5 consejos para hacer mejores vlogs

Yo lo que le coloqué es esto que compré en Amazon, que básicamente lo que hace es reducir el sonido o el ruido exterior, por ejemplo, el viento y todo eso, y mejora bastante la calidad de sonido.
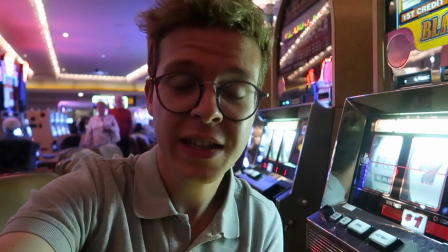[4:12]
Por ejemplo, estas escenas están grabadas con esta cámara y se escuchan bastante bien a pesar de la cantidad de sonido exterior que hay.
Y así de fácil es como si pierde un dólar una de estas máquinas tragaperras. Nunca más.
Aún así, ya publiqué un vídeo donde comparaba esta cámara con la Sony RX105, que también es muy muy buena cámara y están ahí, y te recomiendo que le eches un ojo. De todos modos, voy a dejarte un montón de enlaces en la descripción para que te empapes bien sobre todo lo que he ido haciendo relacionado con cómo grabar mejores vídeos durante todo este tiempo, que han sido muchas veces cosas que he ido aprendiendo a base de prueba y error. Y respecto a la estabilización, cada vez están saliendo más estabilizadores. Sin embargo, a mí mi favorito es este, es el Zhiyun Crane, que soporta muy bien el peso de la cámara que tengo.
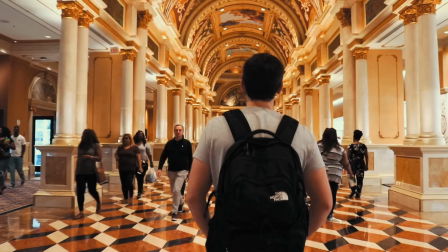[5:00]
Pesa un poquito, pesa como 1,2 kilos, una cosa así, pero hace que las escenas sean muchísimo más fluidas, porque si no al final termina mareando el vídeo. Cuando ves los vídeos en una pantalla pequeñita parece que no marean tanto, pero cuando lo estás viendo en el ordenador, buf, ahí ya la cosa sí que cambia.
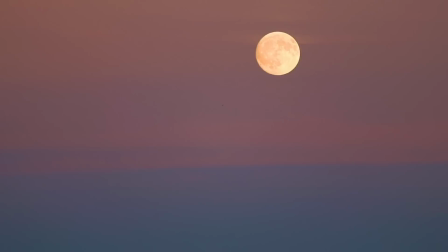Los que sois asiduos a mi canal y más en concreto a los vlogs, sabéis que utilizo un recurso que me encanta, que son los timelapse. Sin embargo, los timelapse por sí solos no sirven para nada porque no cuentan una historia. Los timelapse los suelo utilizar para decir dónde estoy y, pues, sobre todo, enmarcar la historia. Es decir, oye, ahora mismo estoy aquí, estoy en este otro sitio, o incluso, por ejemplo, para hacer transiciones relacionadas con tiempo. En el vlog del otro día, el que te comentaba antes, el de Las Vegas, hubo un momento en el que conté que me había quedado dormido, que me había echado la siesta y quería contar cómo había sido ese transcurso del tiempo. Entonces, ¿qué hice? Puse el timelapse a grabar durante un montón de tiempo y luego en la parte de montaje lo que hice fue acelerarlo todo para crear esa especie de timelapse donde pasan las nubes súper rápido y todo eso,
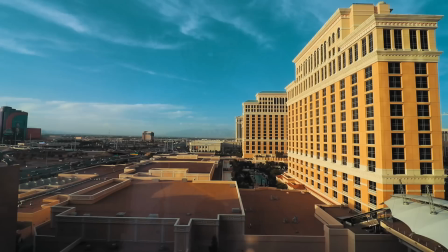[6:07]
y da la sensación de que efectivamente sí que ha pasado el tiempo.
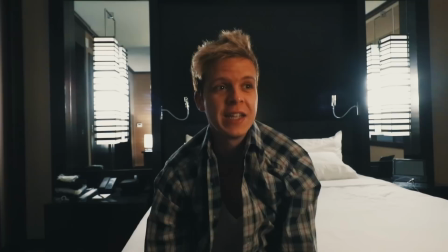[6:14] Después de comer me vine al hotel, me he echado una siesta de las grandes y se me ha hecho un poco tarde.
Respecto a las escenas de dron, Casey Neistat dijo una vez una cosa que me pareció,
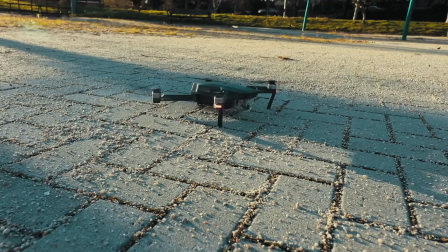[6:26]
vamos, muy muy cierta, y es que a nadie realmente le importan tus escenas de dron.
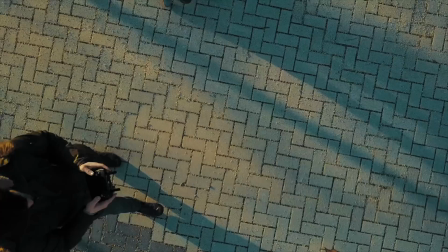[6:31]
Es decir, una escena de dron sí, es muy bonita, pero te metes en internet y está todo lleno de escenas de dron. Entonces, ¿para qué sirve eso? Exactamente para lo mismo que los timelapse, para enmarcar el sitio donde estás.
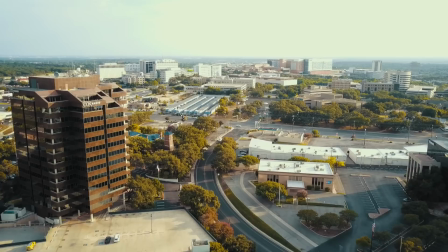[6:42]
Es decir, estoy contando que estoy, por ejemplo, aquí en Estados Unidos, perdido en medio de la nada, como el otro día, ¿no?
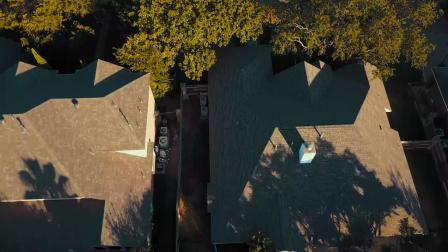[6:48]
Pues quiero enseñarte un poco cómo es esto, cómo es Texas. Entonces, una forma muy buena de hacerlo es con una escena aérea de donde estoy viviendo actualmente.
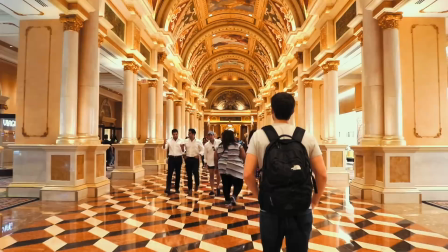[6:57]
Y para ese tipo de cosas, pues está muy guay utilizar un dron. Pero no olvidemos que al final son escenas de transición.
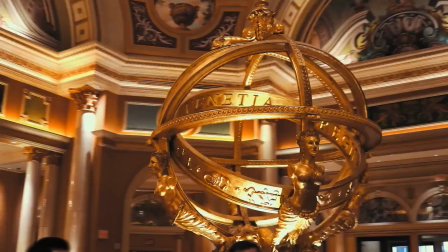Al principio os conté que me gusta hacer vlogs que tengan una historia, es decir, que tengan una introducción, que tengan un nudo y que tengan un desenlace.
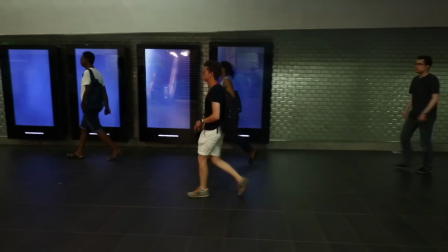[7:23]
Pues bien, también me gusta hacer vlogs que tengan una sensación cinematográfica.
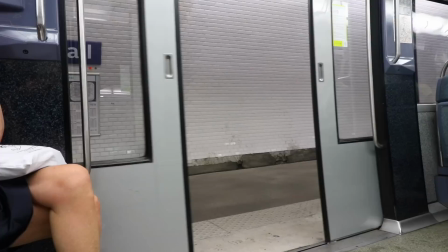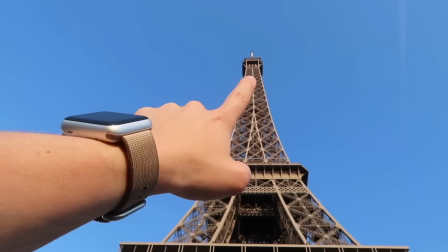[7:36]
Que tengan esas escenas más cuidadas, más bonitas. ¿Y cómo hago todo esto?
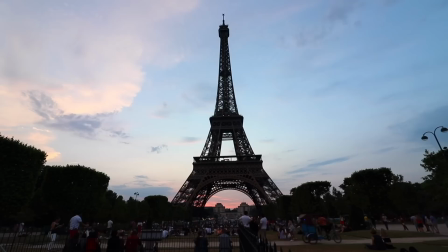[7:41]
¿Cómo hago todas estas escenas más cinemáticas? Con una cosa que se llaman escenas de relleno. Posiblemente este es uno de los mejores consejos que te puedo dar. Las escenas de relleno, o como lo llaman aquí, que creo que es como B-roll. Sirve para completar una escena desde diferentes perspectivas. Por ejemplo, no solo grabes con una cámara, graba con dos cámaras e intenta grabar cosas diferentes. Por ejemplo, con tu cámara buena puedes intentar grabar lo que está ocurriendo realmente en el sitio donde quieres enfocarte en la historia.